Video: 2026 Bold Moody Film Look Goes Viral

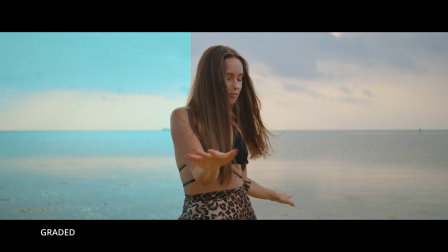0s
This look broke the internet last week. Thousands of creators trying to create this bold, teal and pink look, but they have nowhere to start.
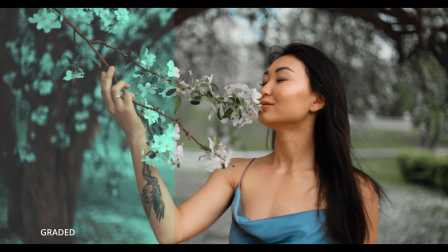7s
So today we're breaking down every single details and the flow using PFA Color Suite. So let's get started.
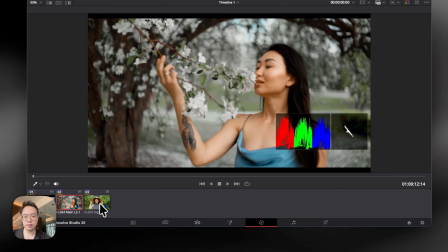12s
So today we are looking at three kind of shots. Full strip effect essentially is teal and pink color palette.
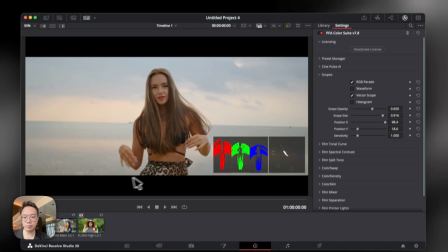18s
So in PFA Color Suite, once you turn on the scopes, you are able to see very clearly the color distribution.
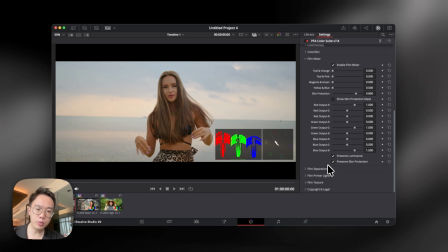23s
We go down to straight to film mixer. To build that bold look, we have to stretch our vector scope less in the neutral kind of palette.
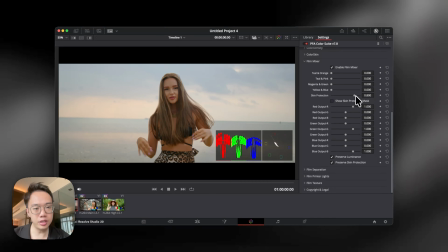31s
For film mixer, make sure your skin production is turned on and drag the teal and pink.
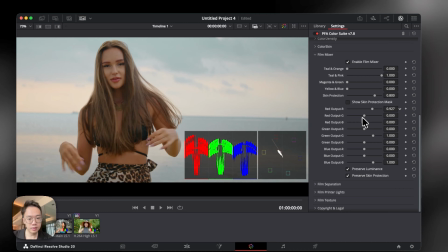37s
And to further elaborate this, we just need to drag the red tone and shift it towards cyan and vibe into the scene.
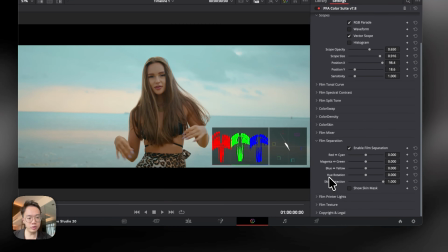46s
And that sets a very strong foundation. And next we can use film separation to further elaborate this palette. And at the same time, we can use film printer lights to inject more cyan into the scene and reduce red.
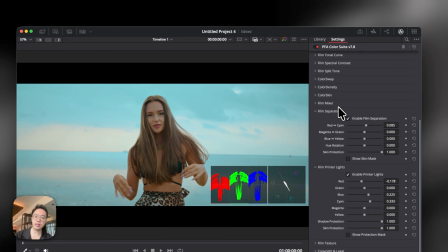61s
All this helps to create that teal in the entire palette. And that's for the first shot.
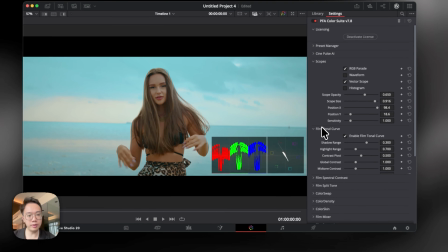67s
So last but not least, we need to nail the Moody tone comes from this secret.
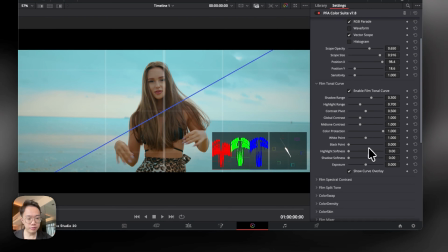72s
We have to adjust the black points on your exponential curve. So we turn on the skin tonal curve, we raise the black points,
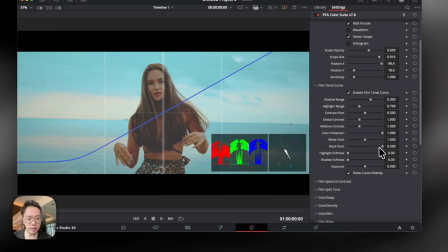81s
and you can see we are pushing all the pure black information into the gray zone. And then we can use the shadow softness
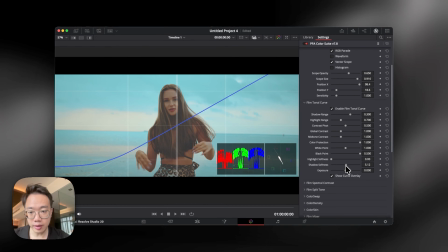92s
to roll off the curve so that we get the milky gray in the shadows.
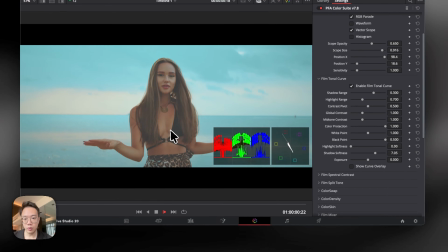97s
And look at how that is done. We are getting a very creative look out of this.
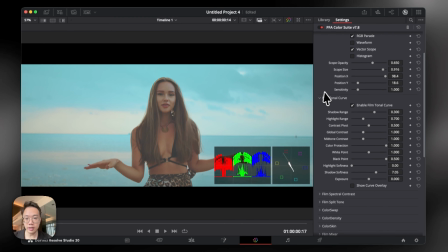104s
Live playback at 4K. And this is before, and this is after.
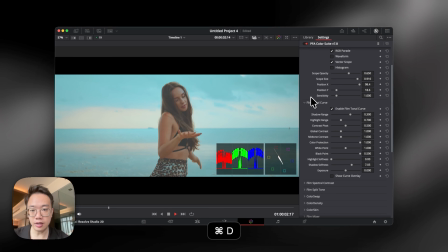108s
The teal and pink kind of style right into the mood of the scene. And that's how simple and easy for us to create that look. And now we can move on to the next shot.
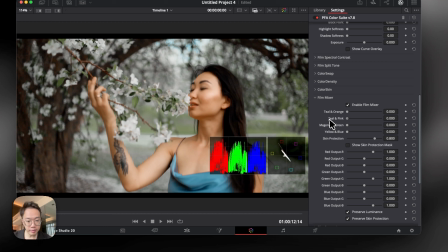118s
We can replicate the same thing perfectly into the teal and pink palette.
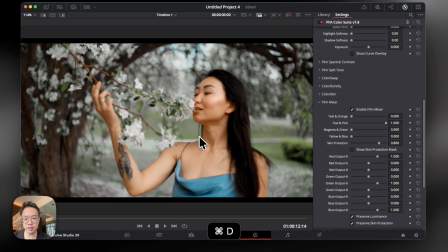123s
It helps to clear away those unwanted colors we have in the scene.
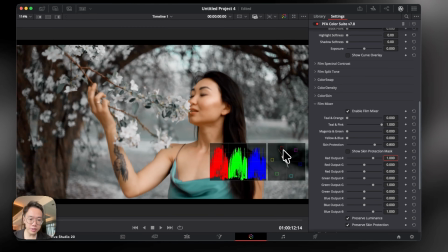127s
And to inject more cyan, just look at a vector scope. By reducing red, we are remixing all the red calibration to the cyan. So that's how instantly we inject more cyan into the scene. And that's how powerful this toolkit is.
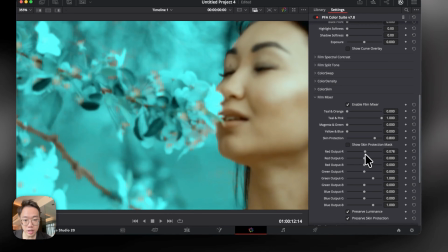140s
There won't be any degradation on the image because we are doing channel math.
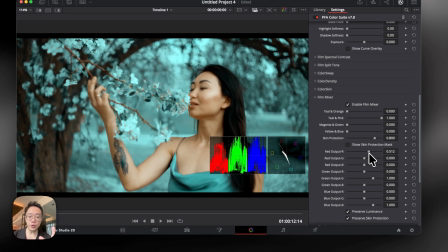144s
What we are doing, we are calling out the software, hey, remove all this red color information and transform them all into the cyan zone.
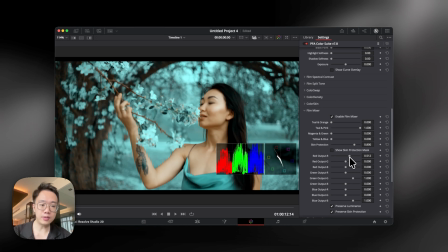151s
And that's basically how this whole entire process is done.
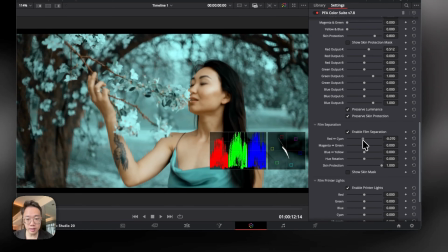155s
And we can further elaborate this with red and cyan separation, or we can reduce it, tone down a little. And we can go down to film printer lights. Now, do I want to inject more warmth to the scene to have that vintage vibe? Or do I want it to have the blue? And basically, this is sufficient enough for us to build any palette we want.
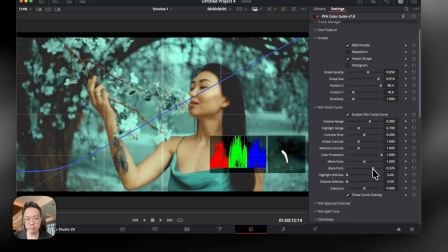175s
And then we can go film tonal curve, raise the black points, and raise the shadow roll off. So we have the milky gray in the shadow that contributes to the moodiness. And then we have this great transformation.
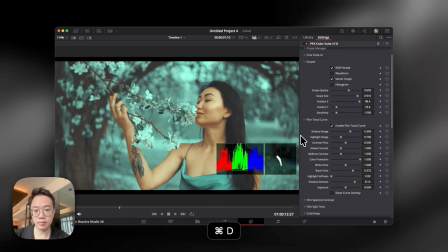186s
This is the before, this is the after, for the entire different kind of mood.
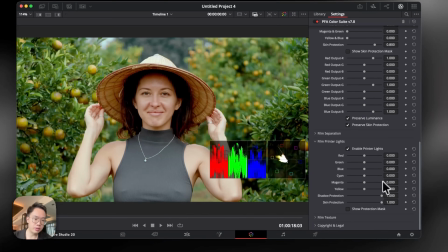192s
So now let's go to the last shot and experiment exactly the same thing. So we can go film mixer, increase the teal and pink color style, and then we're gonna shift some of the red info and swap them into the cyan zone so we get more cyan into the scene.
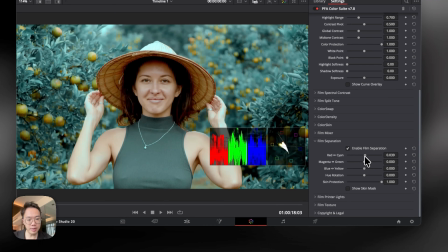209s
And then we can use film separation to further elaborate this palette to make it more bold. And then we go down to film printer lights to inject the atmosphere. So do I want it to be more cooler?
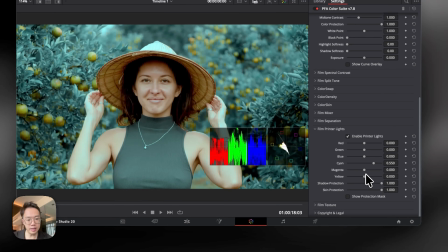223s
So for this scene, maybe we want to have more cyan introduced in the scene. We increase cyan, and I can reduce yellow to get a fairer skin,
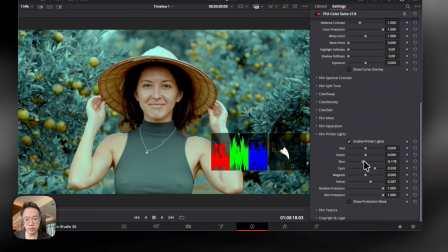232s
or I increase the yellow, reduce the blue to add more warmth to the scene. And that illustrates the same entire transformation as well. Last but not least, go down to film tonal curve, increase the black point, increase the shadow roll off to get a different look. Okay.